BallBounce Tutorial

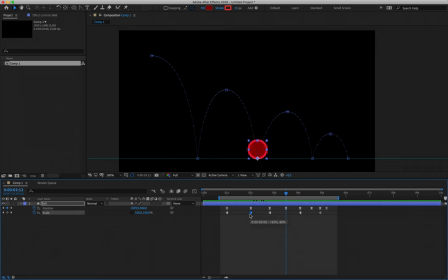Moving on to the next time the ball hits the ground, I'm going to copy my very first impact frame, copy and paste it there, and then I'm going to reduce the difference between my values. So for example, we could have this read as 11585.
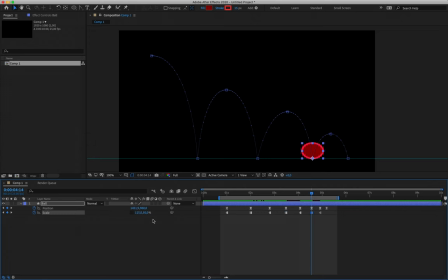I'm going to copy this keyframe and move down to my next point of contact. I'll paste it there and change the values to read 11090. I'll copy this frame one more time, place it in line with my final position frame, and the value can read 10595.
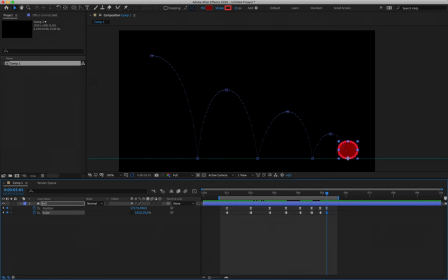It's very important that our ball has a slight displacement of mass when it comes down on its final contact with the floor, so that we have this little blip of action at the end. If we don't, if we bring it down as a perfect circle at the end, it looks as though it's died halfway through its bounce, and we don't want to lose that sort of spark of life that we've been injecting.
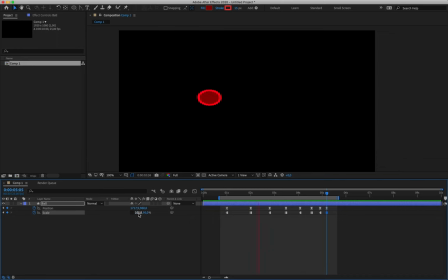Okay, playing this back, you'll see that your ball now pops back and forth between being a perfect circle and squashed. And again, that's because After Effects has been told not to fill in any in-between frames yet.
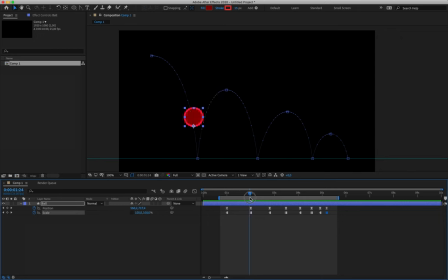It's only changing visually when a new scale frame tells it to. Cool, so we've got our initial planning done. We've got a keyframe for every time the ball is in midair, and we've got a frame every time the ball hits the ground. So essentially we've got our normal neutral pose, and we have got our squashed frame.
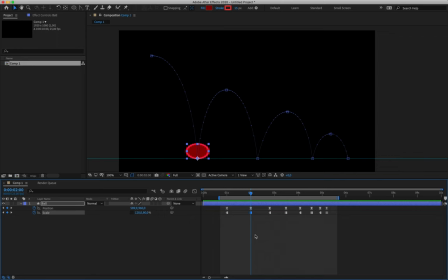Now we need to add our stretching frames. In order to do this, we're going to align ourselves with our first point of contact. I'm going to copy this keyframe for scale, and I'm going to move three frames to the left. One, two, three. And I'm going to paste it. I'm then going to invert these values.
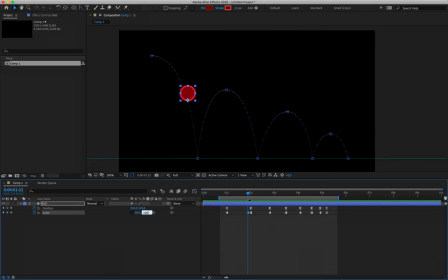So rather than reading 120, 80, it can read 80, 120. And that is now the stretched version of this particular frame. I'm going to copy that, move three frames beyond my point of impact. One, two, three. Paste it there. And I now have my stretch, squash, and stretch frames.
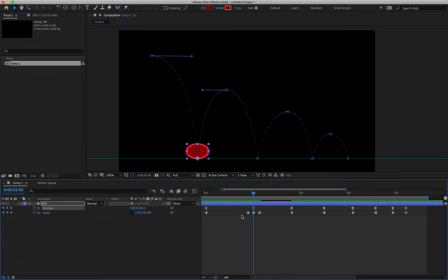Every time our ball hits the ground, we're going to have a cluster of three scale frames. One before it hits the ground, showing its stretched value, one as it hits the ground, and then one after it's hit the ground.
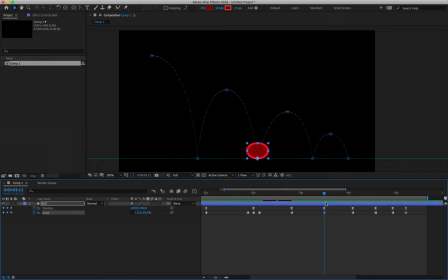Okay, moving along to the second time we hit the floor, so that's our fourth position keyframe over here. I'm gonna copy my scale frame, three frames to the left, one, two, three, paste it there, and invert my values.
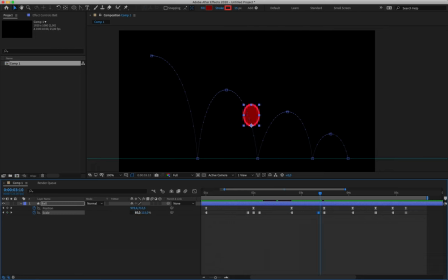85, 115. I'll copy that, three frames to the right, one, two, three, paste it. And we're going to rinse and repeat for every time the ball hits the ground.
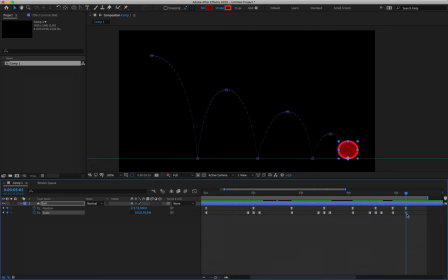When we get to our final point of contact, we're going to copy that keyframe, three frames to the left, one, two, three, paste it, invert those values, 95, 105. And then three frames to the right, one, two, three. That's where we can then have our ball be a perfect circle, 100, 100.
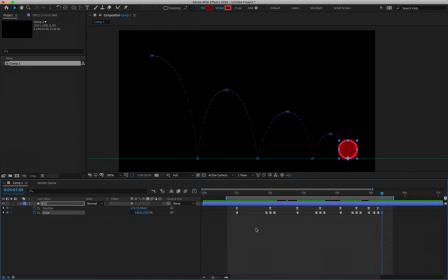Okay, cool. So we have now created clusters of little scale frames for our ball to abide by. What we can do now is we can click and drag to select all of these scale frames. Please make sure to not accidentally select your position frames. Scale frame selected.
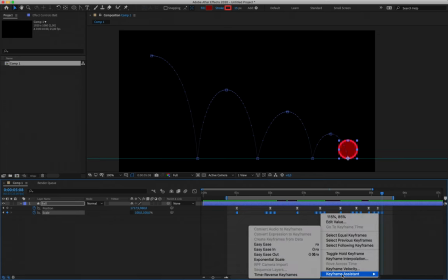And then we can either hit F9 on our keyboard or right-click keyframe assistant, easy ease, and that will apply easing for us.
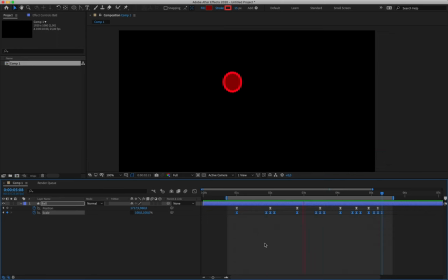Hitting spacebar to play back, we now have a gooey ball bouncing across the screen. Okay. However, we're not done yet because we still need to go into the graph editor.
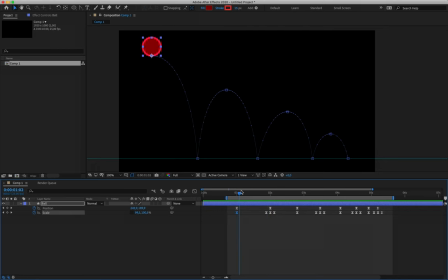As a prime example, oops, don't double click there. As a prime example for the reason why, notice how my ball is stretching way too soon at this stage. It's not moving fast enough at this point to begin having its body deform. So we need to tell After Effects to essentially reinterpolate that information.
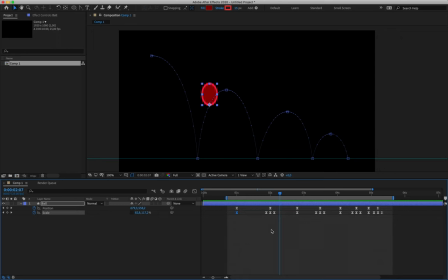With one of our scale keyframes selected, I'm going to dive into the graph editor. And we're going to notice that this looks slightly different than our position graph editor counterpoint. The reason for that, the reason why we have red and green lines,
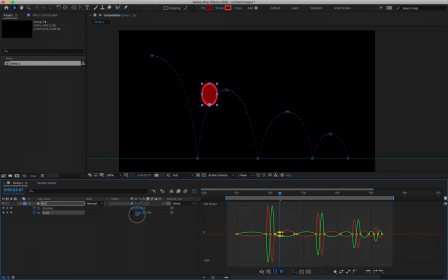is because After Effects is reading the width and the height as two separate values. Ergo, each of these values need their own little sort of visual piece of information. We're going to simply follow the same rule that we did earlier.
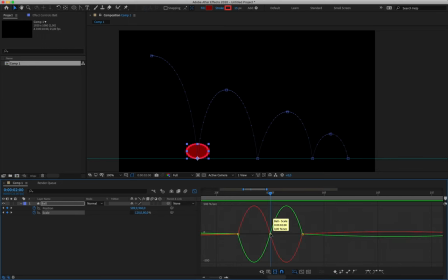Every time our ball hits the floor, we're going to zoom in on the timeline, and we're going to start pinching in these handles. Now, what we're going to do is a slight exercise in subtlety. Rather than sucking these little handles right on top of the square,
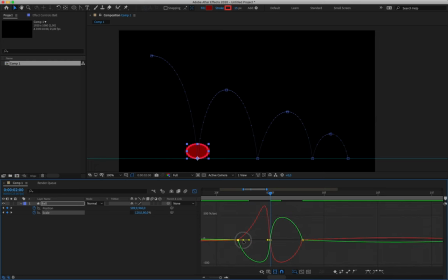we're going to create just a little bit of a peak on either side. And this is going to guarantee that we actually have a couple of frames to show the change taking place.
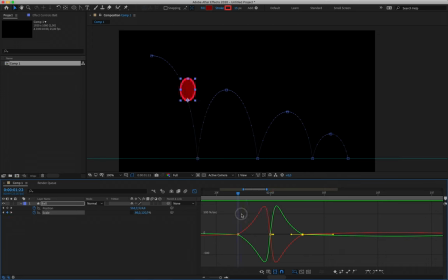If we have it take place too quickly, what we actually end up doing is kind of hiding the fact that we have stretched the asset at all. Okay. I'm just going to try and keep that to be roughly equal on both sides.
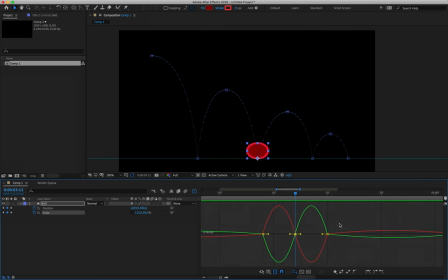And every time we have these tight little loops, this is where the balls hit the ground, we're going to continue to bring these handles in. Be a little bit subtle with them, like so.
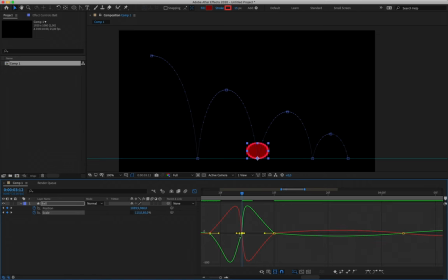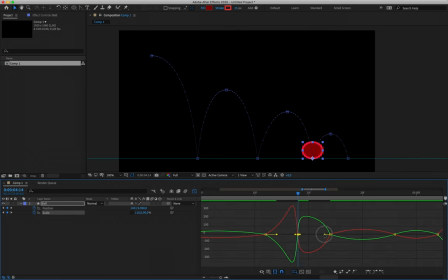You can always check how it's looking by simply sort of moving back up the timeline, hitting spacebar, clicking, seeing if you're happy with the way that it is moving.
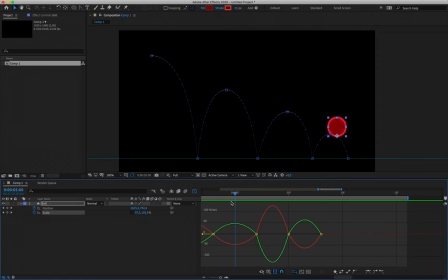Now, when it comes to this little blip that we have at the end, this is kind of this little section of our ball coming to rest here at the end. Again, we're going to be super subtle with this. Only just a little bit of a bounce on the end to sell
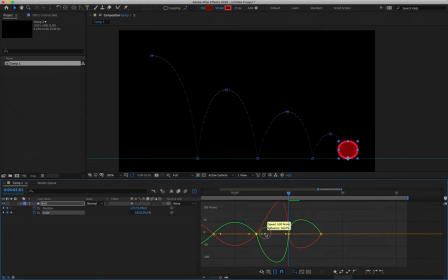the idea that this character is coming to rest as opposed to having fallen dead in midair. Something like that, maybe. Yeah, okay. Then, that's pretty much all we did in class, was working with those loops there for our point of impact.
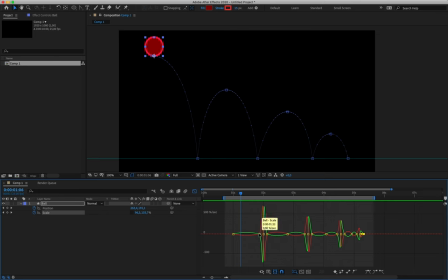But we do need to still work with the information leading up to those hits, or to those jumps. Okay. So what I'm doing now is I've aligned myself, if I leave the graph editor quickly, I've aligned myself with my first stretch keyframe. All right.
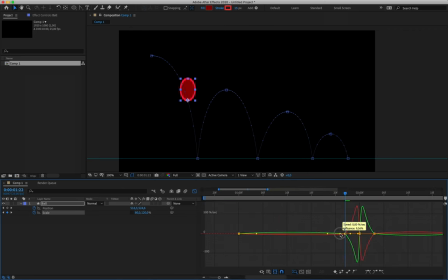And what I'm going to do is I'm going to pull these handles not too harshly. We do want to actually see the change occurring. But I'm going to push the handles away from the very first keyframe, dragging them to the second keyframe.
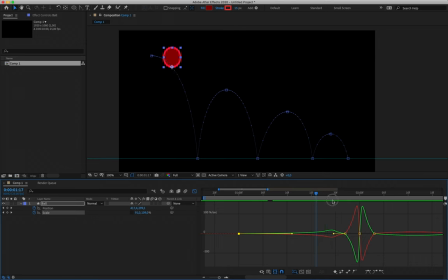And that's going to make sure that my ball doesn't start stretching before it actually starts picking up speed. Boing. Now we can align ourselves with the keyframes where our ball is in mid-air. Okay, and what we can do is every time we align ourselves where our ball is in mid-air,
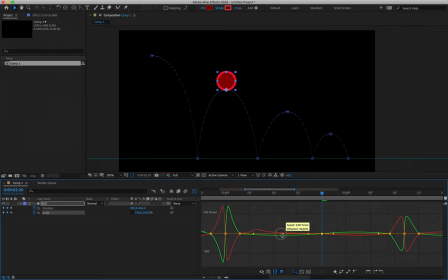we are going to push the handles away from ourselves. The reason why I'm doing this is I'm telling After Effects to make sure that the ball bounces up into a perfect circle before it gets to the apex of that jump.